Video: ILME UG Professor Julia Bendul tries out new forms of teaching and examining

The only reason I'm standing here to talk to you is because we need some practice, we need some, we need some audio for our practice for our workshop. I'm reading this from my paper because I was told to do so and we need some audio for this workshop. The only reason why I'm standing here and talking to you is because I was told to do so. I'm reading this out of a paper because we need some audio for our practice clip.
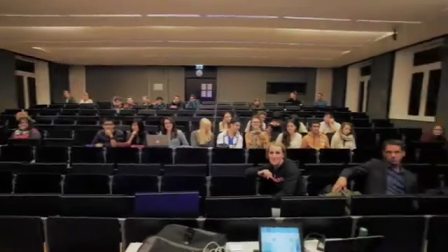(0:44)
Now let's have a look at this beautifully executed pan shot to establish the scene.
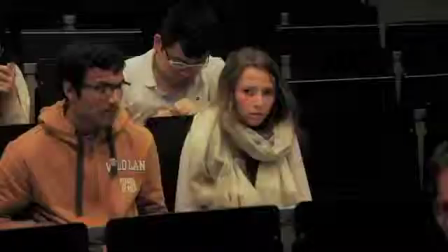(0:49)
Next are some closer looks which not only adds to smooth editing but also affect the feelings of the students.
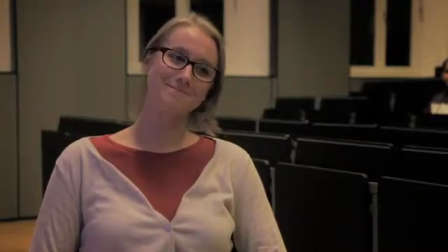(0:55) I feel like I'm very important.
As you all know we ran out of time and we couldn't finish our little film. One important thing I wanted to tell you is the five shot rule to film a scene. What, who, over the shoulder, where and wow.
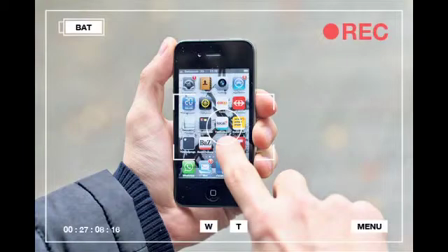(1:09)
Wow. First thing is what? Oh, it's an iPhone again. Okay, doesn't matter.
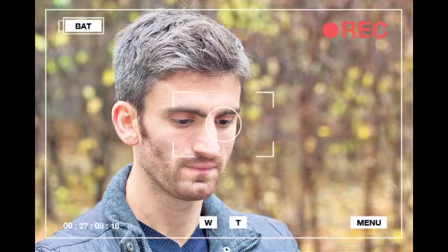(1:14)
Next thing is who? Show a shot of the face of the person.
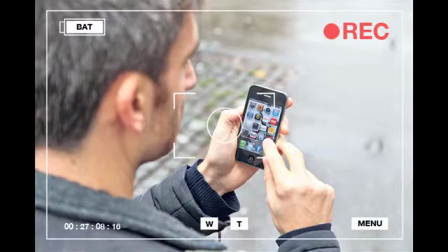(1:20)
Over the shoulder, just another perspective. Then where? Just a wide shot of where we are.
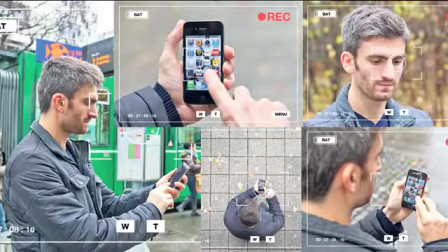(1:27)
And wow, something unusual. With these five shots, you won't be having trouble editing any scene. Thank you very much for your attention. See you next time. Bye.